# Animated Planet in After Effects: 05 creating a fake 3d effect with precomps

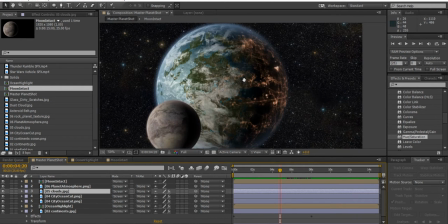(0:00)
If you look at the establishing shots of most modern films, such as Guardians of the Galaxy or J.J.
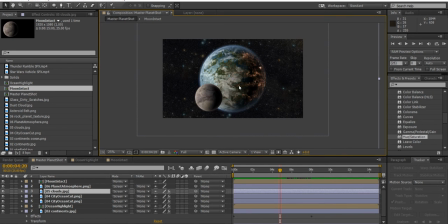(0:08)
Abrams' Star Trek, so when it shows you an establishing shot of a planet or a location, very rarely is the camera completely locked off like this,
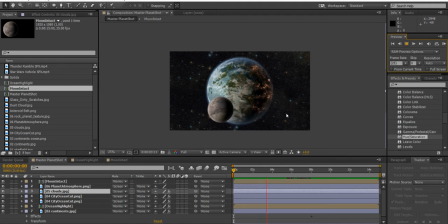(0:18)
and it will just show you like the name of the planet or 10 years later or something like that. The camera will usually be doing something, and something else will be happening in the frame, just to give it a bit more of a dynamic look and keep the audience's interest.
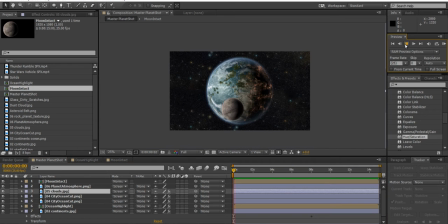(0:33)
So certainly leaving this background like this completely static looks really quite boring.
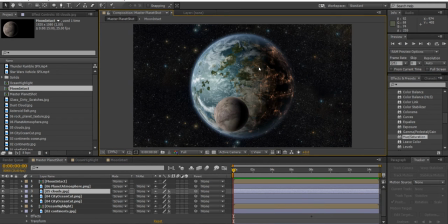(0:40)
And so now we need to add some effects and some layers to this to really bring this scene to life and give it a bit more of a dynamic look. So although there is 3D elements of After Effects,
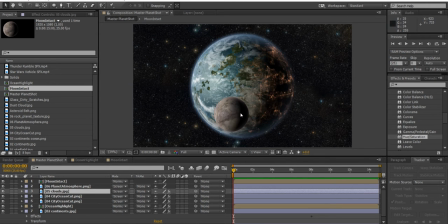(0:56)
what we'll be doing is using the existing images we have to create a fake 3D look or a parallax look to the 2D imagery that we have here. And we can do this just with some clever movement of certain layers in certain ways.
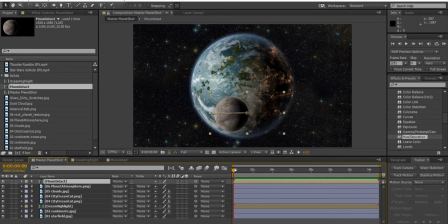(1:13)
So what we need to do now, if you're happy with the way that your moon is orbiting the planet like this, we need to group everything except the star.
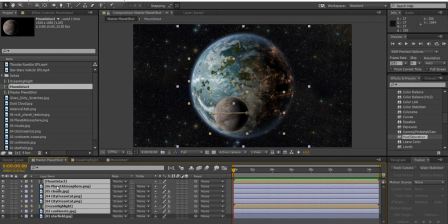(1:23)
So I'm grouping both the planet, all the layers that make up the planet, and the moon together, but not the star fields.
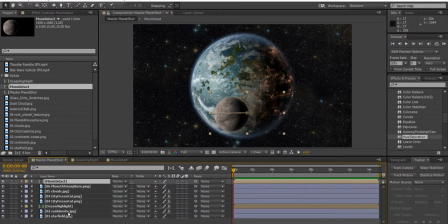(1:30)
If you control click, or if you click on the moon layer, hold down shift, and then click on your continents layer down here.
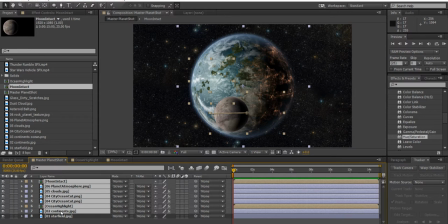(1:37)
I've now selected the moon and everything that makes up the planet, but not the star field. With my time slider at zero, I can go to
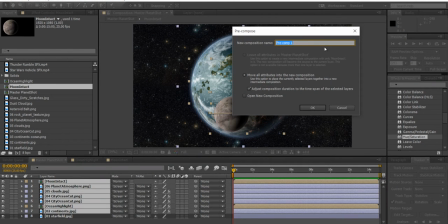(1:48)
layer, precompose, and I can name this precompose planet and moon. It's super important that you name
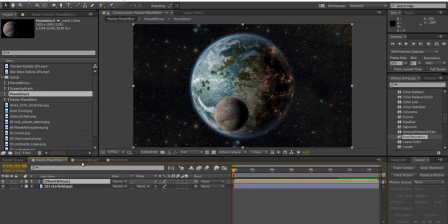(1:57)
these groups or precomposed layers so that you can see when you double click on it what the name of the tab is over here.
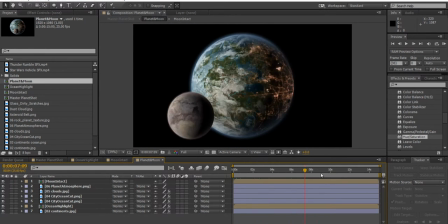(2:06)
So this is called planet and moon. It's now isolated like this.
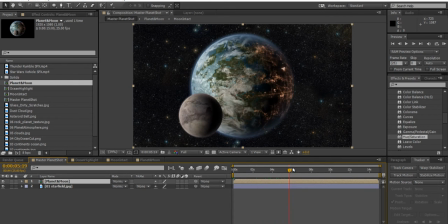(2:10)
A master planet shot is obviously the final thing that we'll see at the very end.
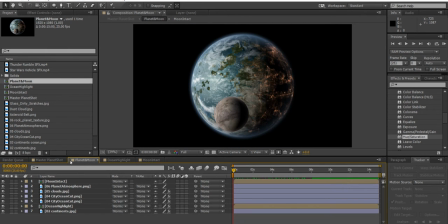(2:17)
So we've got planet and moon now. I'm just gonna drag this tab over here just so I can get some sense and put it all in order. So moon intact should be next.
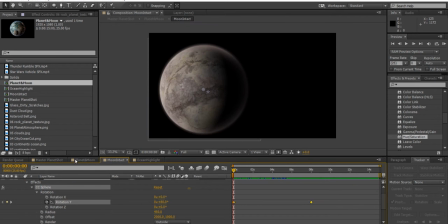(2:26)
So the master planet shot, the planet and moon isolated, and then I can see the moon is there, so that wants to be the next one along, and that's fine.
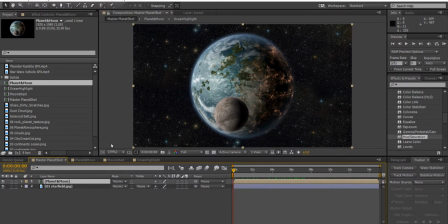(2:37)
So what I want to do now is select
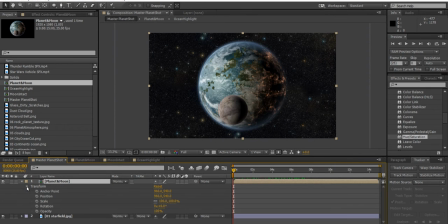(2:46)
the planet and moon precompose layer, drop down so I can go to the transform, and at time being zero, I can activate keyframing for position and scale,
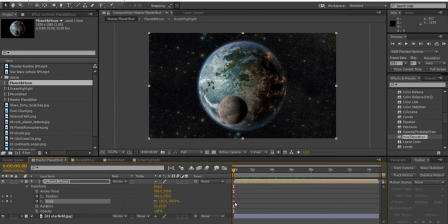(3:00)
and like this, so that there's obviously two keyframes there, and I can just move it into the point I'd like it to be. I'm happy with it in the middle
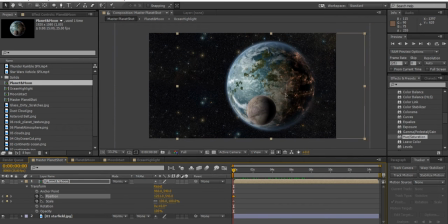(3:11)
for now, but you could move it into a third if you so choose. After you've done that, you can go to 8 seconds
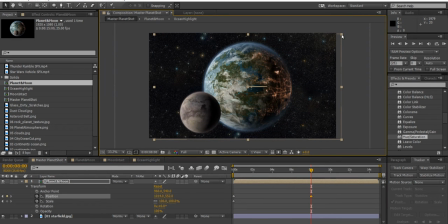(3:23)
and move it somewhere, maybe to the left a bit, and increase the size of it like that.
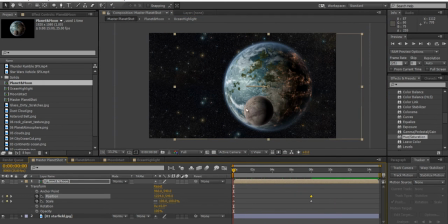(3:34)
And so now if you just preview through, as the moon moves to the left, the planet is moving the same direction as the moon,
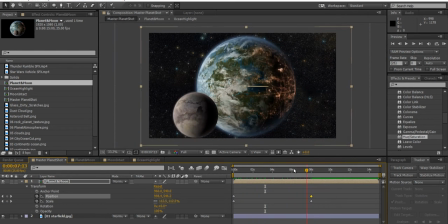(3:41)
and if the moon is increasing in size and the planet is also getting slightly larger if you want it as well, it could give it the look or the effect that the camera's just passing the planet like this. So I'm going to move it like that and see how that looks.
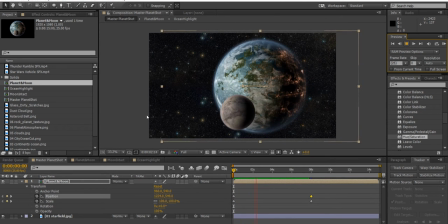(4:00)
So again, this works best if the planet and the moon are kind of both moving in the same direction,
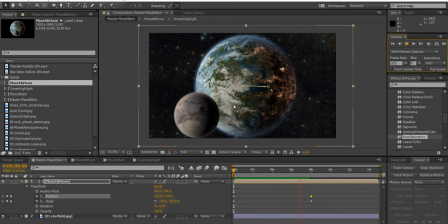(4:07)
so they look like they're passing the camera.
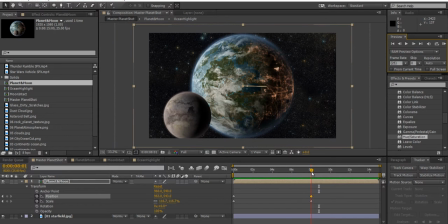(4:09)
And you can increase the scale ever so slightly of the planet and moon group if you like as well. But it's entirely up to you. So I might just move them up to there, and that's fine with me.
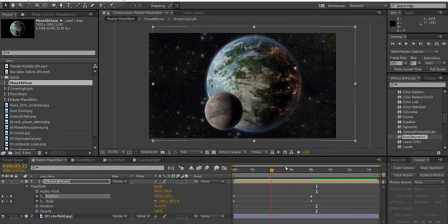(4:24)
So to make it look like the camera is perhaps orbiting this planet as well, and also to make the star field in the background look a bit more dynamic,
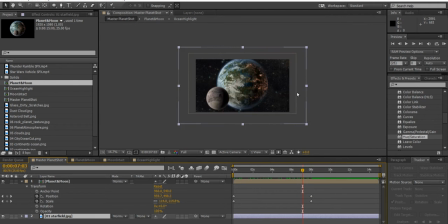(4:32)
I am going to choose to move the star field around like this as well.
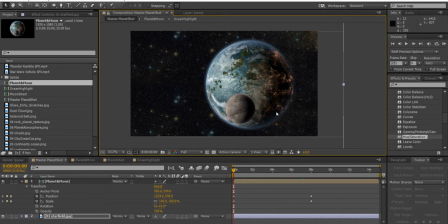(4:40)
So with your time slider at zero, move your star field, and we need to have the star field moving in the opposite direction to the planet.
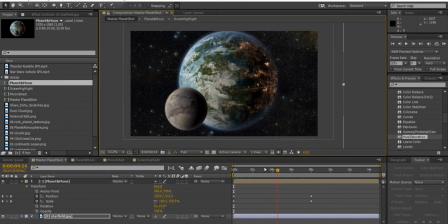(4:48)
So if the planet's moving from the right to the left-hand side of the frame, I want the stars to move in the other way.
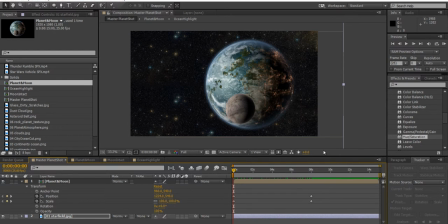(4:56)
So if I just have the stars starting over here,
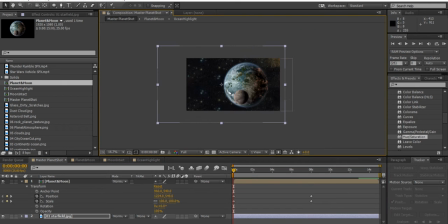(5:01)
which is obviously further this to the left and the planets further to the right.
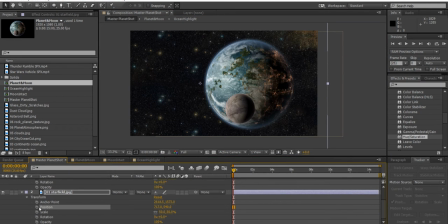(5:06)
I'm then going to just drop down and make sure I keyframe the position of those stars. I wouldn't bother keyframing the scale unless you want to simulate a camera lens zooming in, because obviously the stars are going to be the same size no matter how close you get to the planet.
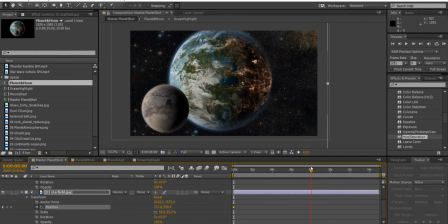(5:21)
And then go to 8 seconds over here and move the stars perhaps slightly this way.
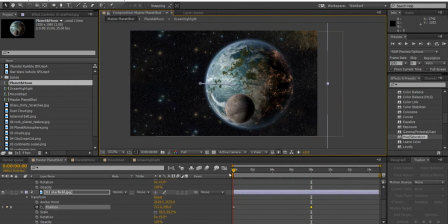(5:28)
Okay, and then just have a look like this. And now it should look like the planet,
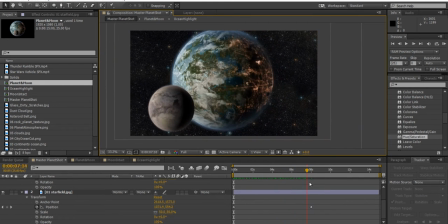(5:34)
or there's a camera orbiting the planet, and the stars in the background would obviously be moving like that.
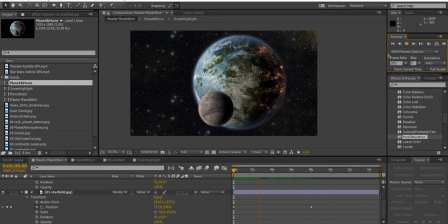(5:43)
So if you hit play, should give this effect. And again, make it look much more interesting like that.
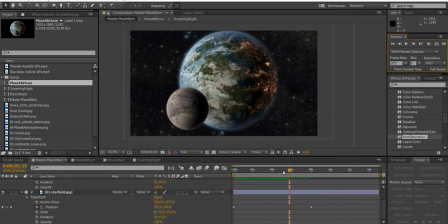(5:50)
And I'm not happy that the stars are moving completely perfectly left to right.
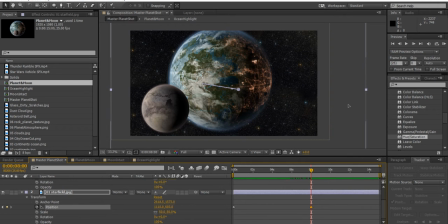(5:55)
So if you do want to just maybe move the stars down a bit like this as you go, so it's a slight diagonal look,
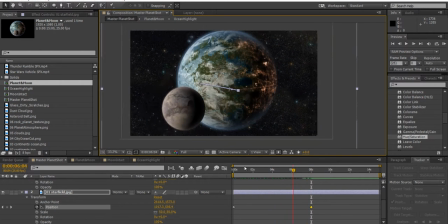(6:02)
it could just give a bit more of a dizzying orbit effect to the planet.
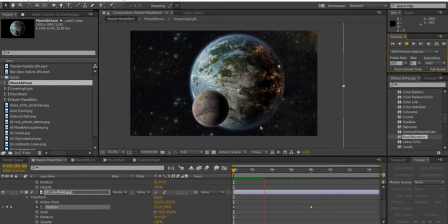(6:07)
So again, the reason this works and looks 3D is because we move the stars in the opposite direction that
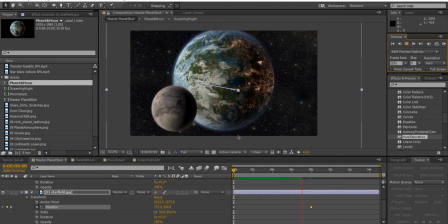(6:12)
the planet's going to make it look like the camera is orbiting that planet. So we're shortly going to give perhaps a bit of camera shake, and even maybe have the camera rotate a bit as well, just so it's even more interesting.
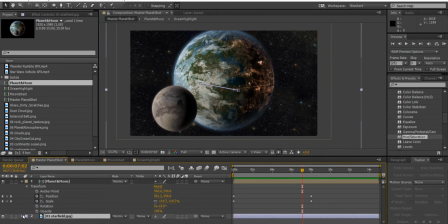(6:29)
And we now need to obviously do that to both the planet and the stars behind it. So now all the sort of camera dynamics effects we're going to have need to be applied to both the planet, its moon, and the star field.
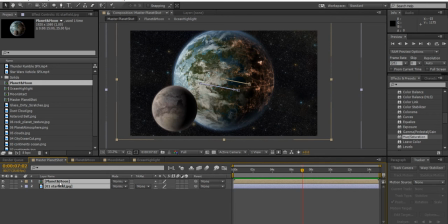(6:42)
Basically everything we can see here. So I'm going to select the planet and moon and the star field and go to layer,
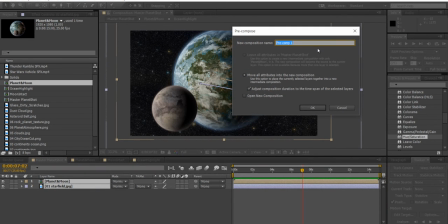(6:51)
precompose, and I'm going to call it planet and moon and stars, just to be absolutely clear, and hit OK.
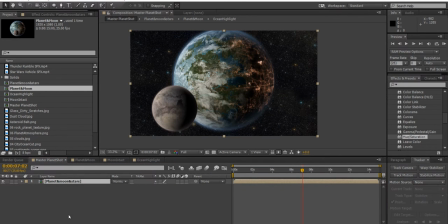(7:04)
And we'll shortly add some more layers to here, or underneath or next to the planet, moon, and stars, which is going to be the lens scratches and things like that, and also a lens flare. But we can now, we're free to rotate the stars, a planet, and its moon all as a group.
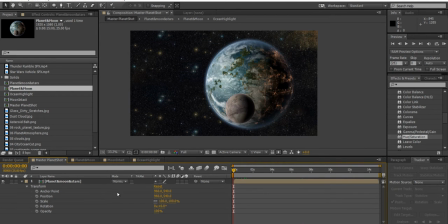(7:23)
But this is going to cause a problem. If I go to rotation, I can see that it's, even though I know that the stars, the image of the stars, is actually probably about this big,
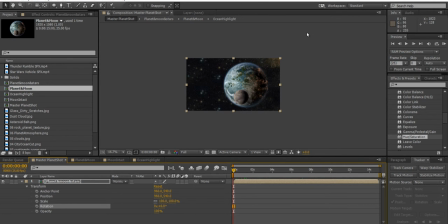(7:35)
once we precompose stuff, it actually unfortunately crops all images to the size of the frame.
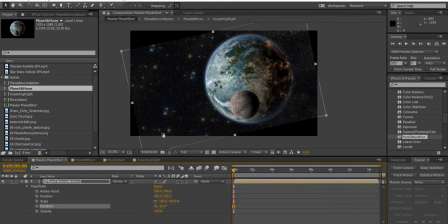(7:42)
And so when you rotate, we can see the edges of the frame coming in, and we need to sort that out. So what we can do is increase the size of the canvas of this planet, moon, and stars, so that when we rotate it, we see more stars, as we would expect.
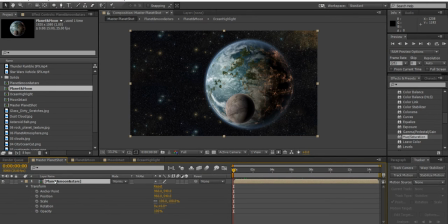(8:00)
So if I double click on this planet, moon, and stars composite, and just to keep these all in order, I'm going to drag this tab just below planet, master planet shot, and then inside there we can see planet and moon,
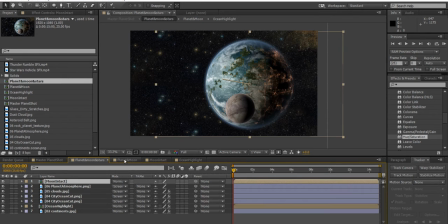(8:17)
and that's the next one along.